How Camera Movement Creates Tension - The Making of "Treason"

With this practice shoot, I learned what worked and what didn't work, and what felt just bad.
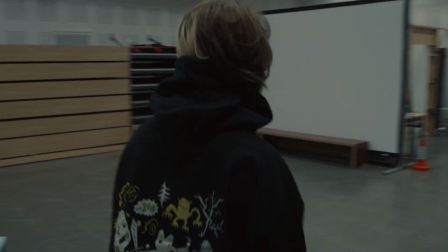5:57 I really like how the first shot turned out, but I didn't like the wide shot where it pulled out. It felt disconnected from the whole story. I think a main issue I ran into is in the beginning of my practice shoot,
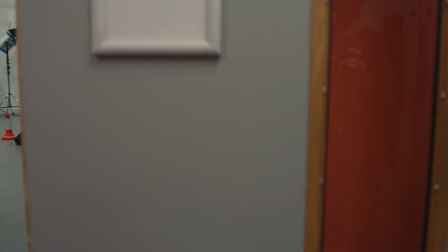6:12 there was a lot of quick cuts, but then it led into slower cuts. Going from quick to slow cuts got rid of any tension that was there.
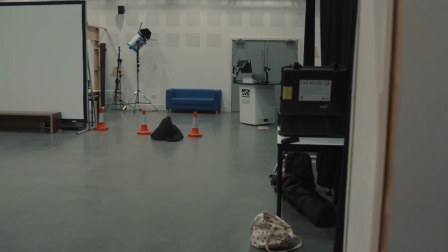6:20 I needed to do the opposite and go from slower cuts to quicker cuts.
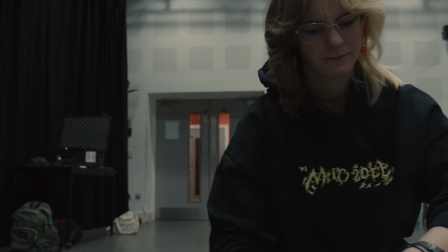6:25 This shot I really liked, where we go from the door and then hide the door behind the character. I thought that was really interesting. And then going into close-ups with the antagonist, when I did the tracking shot of their feet, I really liked that.
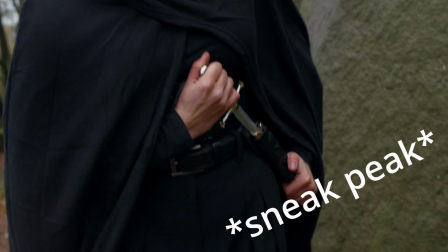6:39 So in my final film, I did a few more tracking shots like that, but then we cut to a very long shot.
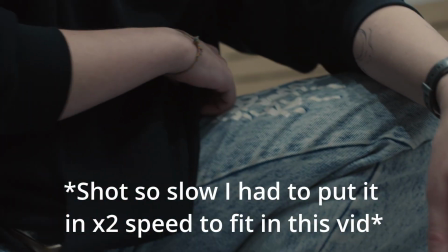6:46 That shot I did not like at all. I thought that completely got rid of any tension that I had built in this scene. I did like how the last two shots turned out.
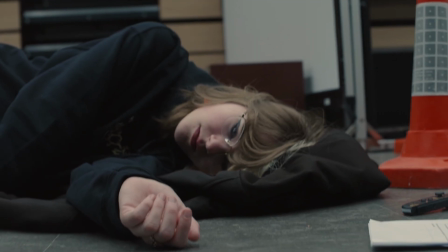6:57 The last shot I liked, but I thought it would be better if we go from the papers and then to reveal the dead body. I think that would be a really nice payoff, so that's what I did for the final film. Some technical issues that I ran into with this practice shoot was the stability of the camera.
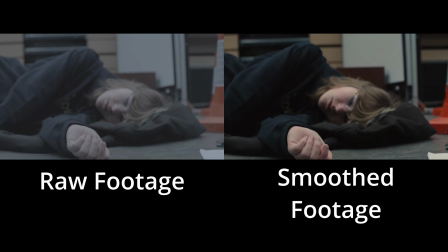7:14 Because I was doing all handheld, there was a lot more camera shake. I tried to smoothen it out in post, but I think it made it worse. But I needed to practice my stability with it to make sure it's not shaking too much. For this practice sequence, I made sure to take note of any risks that could happen on set.
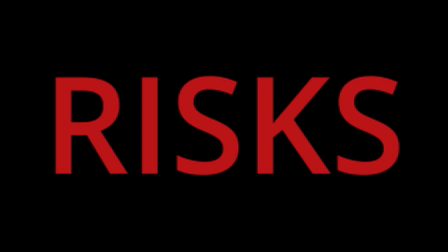7:35 There's a few things I had to look out for health and safety, like running wires,
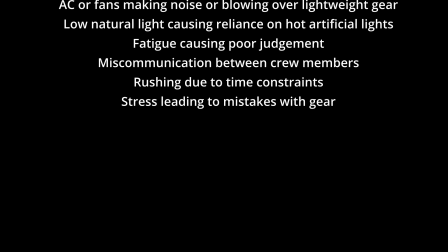7:39 and of course the prop dagger that will be used on set.
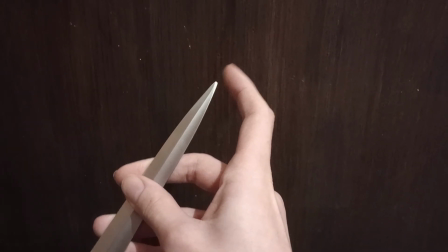7:44 So I had to make sure that the dagger was dull and not pointy at all. I needed to find a place where to shoot my film. The initial plan was to film it in an office like I did for the practice shoot.
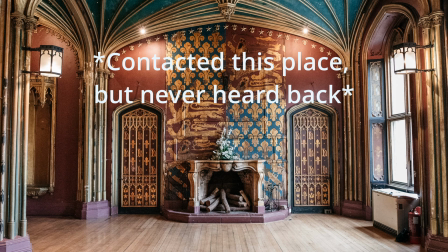7:55 So I went online. I couldn't find any offices that suited the style, so I went and decided I will film it all outside.
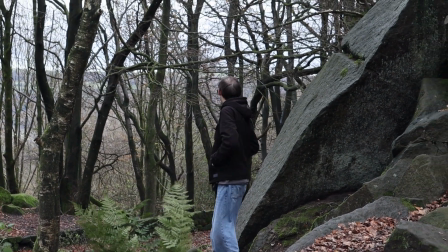8:03 And I found a really cool place in Cromford called Black Rocks. The only issue is that the ground is uneven, and if it rained, it will be slippery.
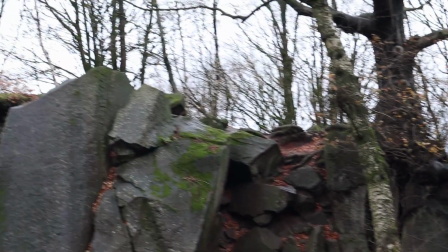8:11 So I took those into consideration. I put in my risk assessment, made sure the actors were very aware. I made sure that it was completely safe. Based on what didn't work, I redesigned my storyboards to improve clarity and control.
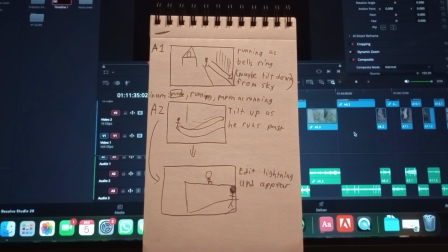8:24 I cut quite a bit from the early to midpoint of the film because I think that dragged on a bit in the practice shoot.
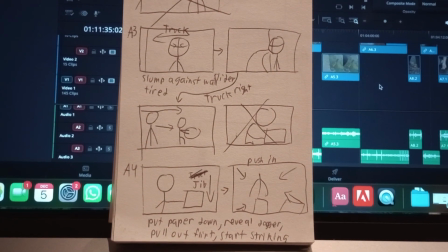8:31 I redefined my approach. I adjusted different angles. I changed the speed of the tracking shots.
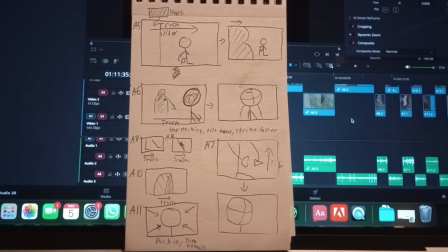8:37 I re-blocked the actors' movements to suit the outdoors because we're not filming in an office anymore.
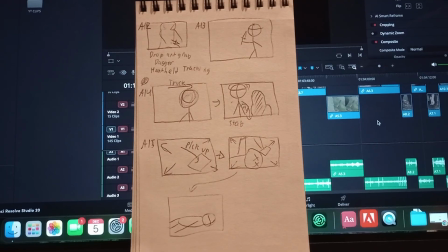8:42 And I planned better transitions for some of the shots. This stage showed that I wasn't just copying other film techniques. I was starting to make decisions based on what the technique could communicate emotionally. And now I had to actually shoot the film. I gathered the actors, bought the outfits and the props, and brought them to the location. I made sure that the environment was safe, that there weren't any trip hazards, and if there were, to avoid them.
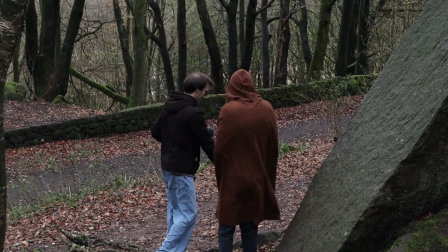9:07 During the final shoot, I focused on controlling tension through deliberate movement. On set, I realized there was a few shots that could actually add a lot more than what was storyboarded. I thought it would be unique to make a POV shot. I thought that was a very unique way to show someone's emotion and to put the audience directly into that character.